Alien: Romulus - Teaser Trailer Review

Hello, okay, Alien Romulus, one of my anticipated movies of the year, I'm a massive fan of the Alien movies and I've got a lot of enthusiasm and optimism and just excitement for this film and a lot of it has been fuelled not just by the interviews from the director himself,
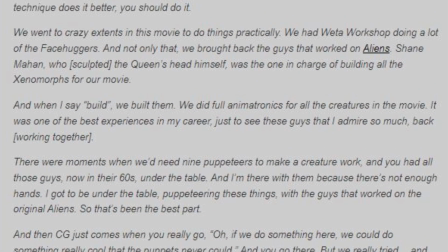(0:26)
Fidea Alvarez where he's gone into sort of his love for practical effects which gets me really excited but it's also been fueled by this
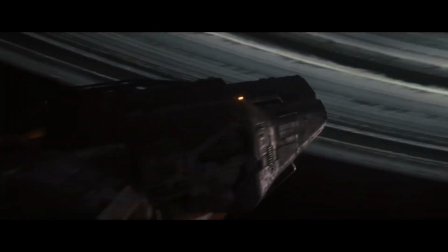(0:36)
beautiful teaser trailer that was dropped last week and so I really kind of just wanted to
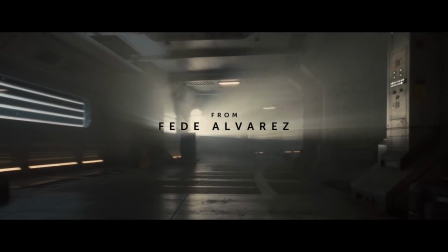(0:40)
share that enthusiasm and excitement that I have for this film with you guys by going through this teaser trailer and just sort of share with you what it is that's within this teaser trailer that just gets me so excited for Alien Romulus.
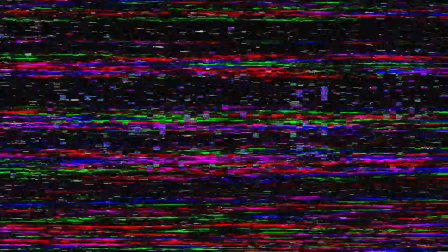(0:54)
So let's just jump straight into it. Okay so let's go.
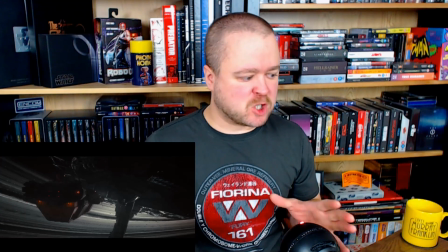(1:03)
So this very first shot instantly sort of takes me back.
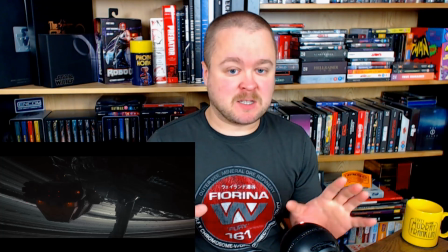(1:08)
Well there's a couple of shots within this teaser that take me back to the game Alien Isolation but this very first shot
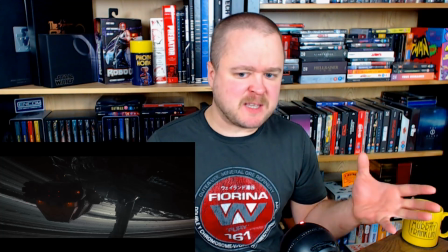(1:14)
is the moment where I'm like I'm sort of thinking of the space station Sevastopol within Alien Isolation.
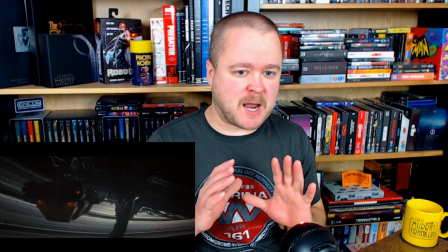(1:20)
A game that I absolutely adored.
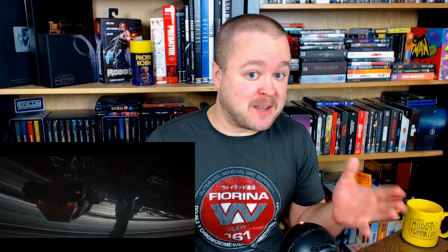(1:21)
I loved the story and I I just love that we get to follow Amanda Ripley, the daughter of Ellen Ripley, through that game.
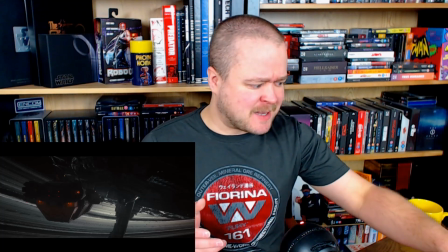(1:29)
So yeah, but again, great shot. I think I've read somewhere that the ship going towards the space station is a model.
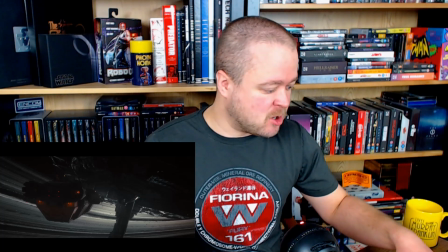(1:38)
It looks pretty good. I'm liking the look already.
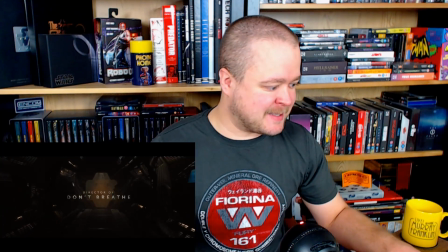(1:44)
And then we've got these lovely shots, these kind of classic shots of the camera just sort of panning through the hallways,
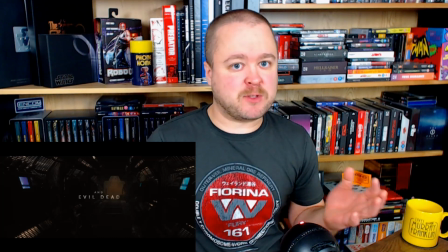(1:52)
which again is very you know reminiscent of the original alien movie directed by ridley scott
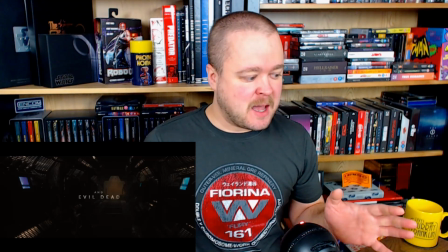(1:58)
and just by looking at the set design i mean they've done a fantastic job at really
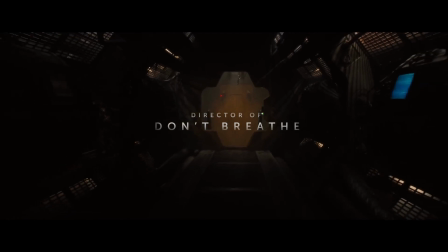(2:04)
capturing that gritty grounded earthly earthy sort of tone of those original movies here and
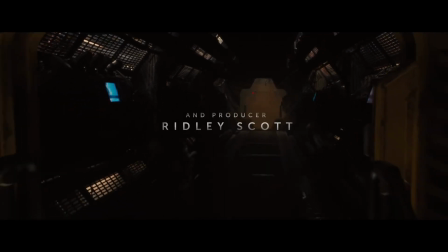(2:12)
instantly you know these first couple of seconds within this teaser trailer
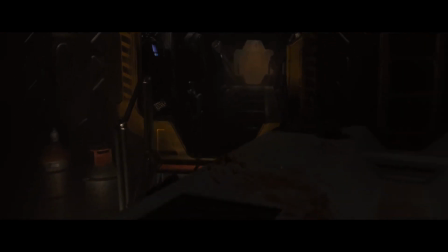(2:17)
just gets me so freaking excited because it feels like an
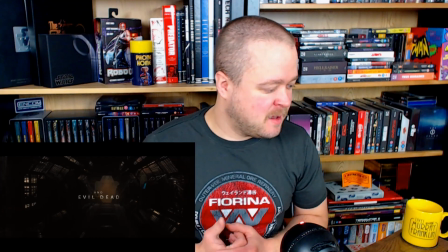(2:22)
alien movie and you've got that classic
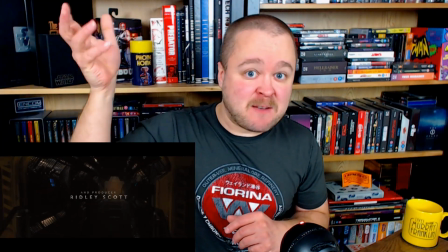(2:27)
alien 79 teaser trailer sound on the
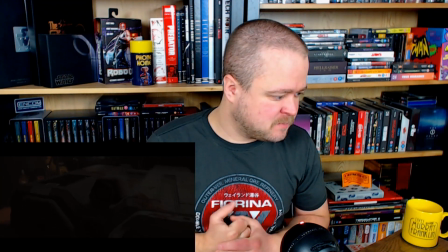(2:31)
background now what
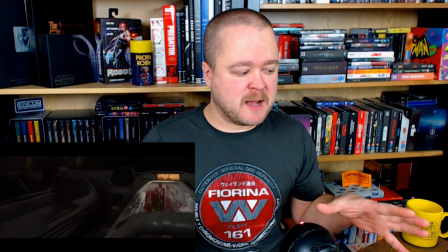(2:40)
i like about this moment is you you've got sort of people
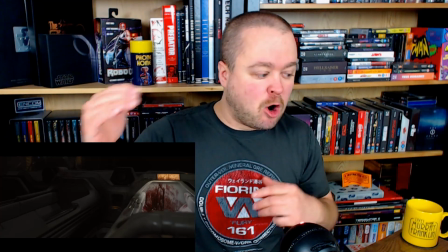(2:45)
screeching and screaming and yelling on top of this scene on top of this moment where the
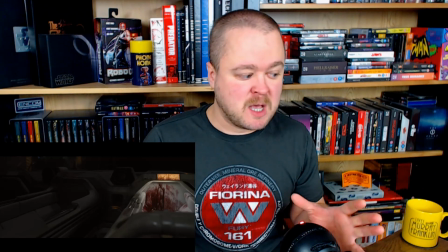(2:50)
camera pans over to the cryotubes now from what I'm from what I've read
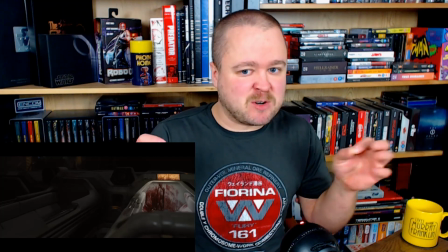(2:54)
um that is sort of taken from another scene the noises of
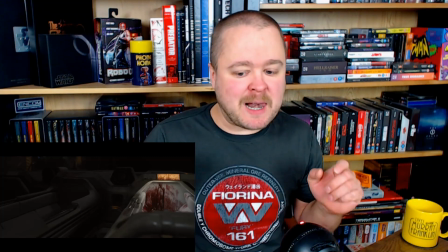(2:59)
people screaming and yelling is not actually part of this moment but what I like about this what I like about what they've done within this moment in the
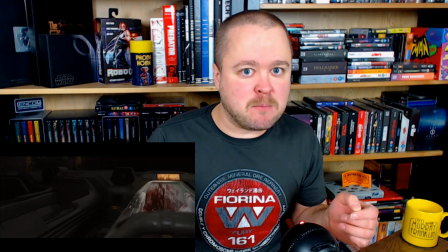(3:08)
teaser trailer is again take me back to that original alien movie where you've got Lambert where you don't see Lambert get killed by the alien
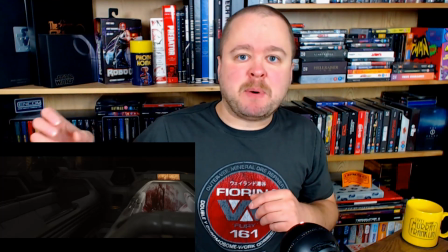(3:17)
it happens off screen but you hear her screeching and so
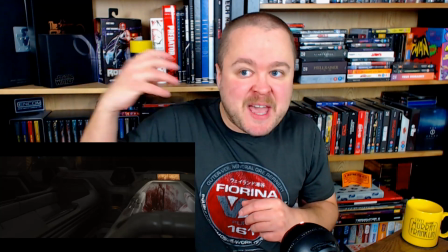(3:22)
you can hear something you know the alien is doing something to her through the
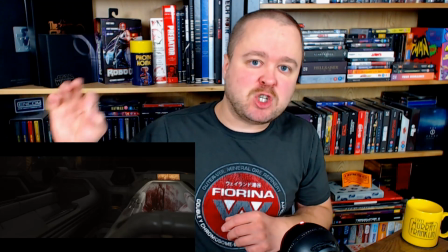(3:26)
tannoy system and that scene in the original alien movie always disturbed
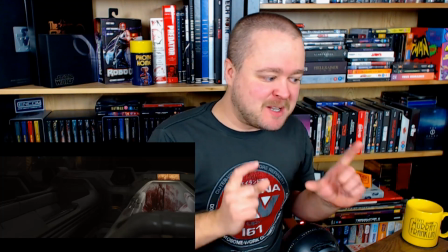(3:31)
me and so this particular moment here I feel really just takes me back to that moment
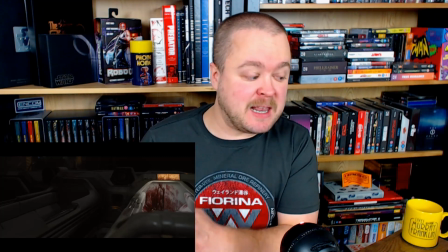(3:36)
where Lambert is killed off screen in that original alien film and so i like that even though even though the audio in this
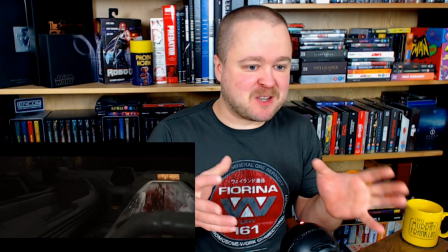(3:44)
moment is from another scene i feel like for the purpose of the teaser i think that's what they were trying to do is just really sort of take you back
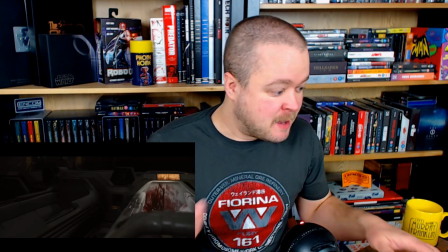(3:52)
to that original alien maybe but that's what it did for me anyway so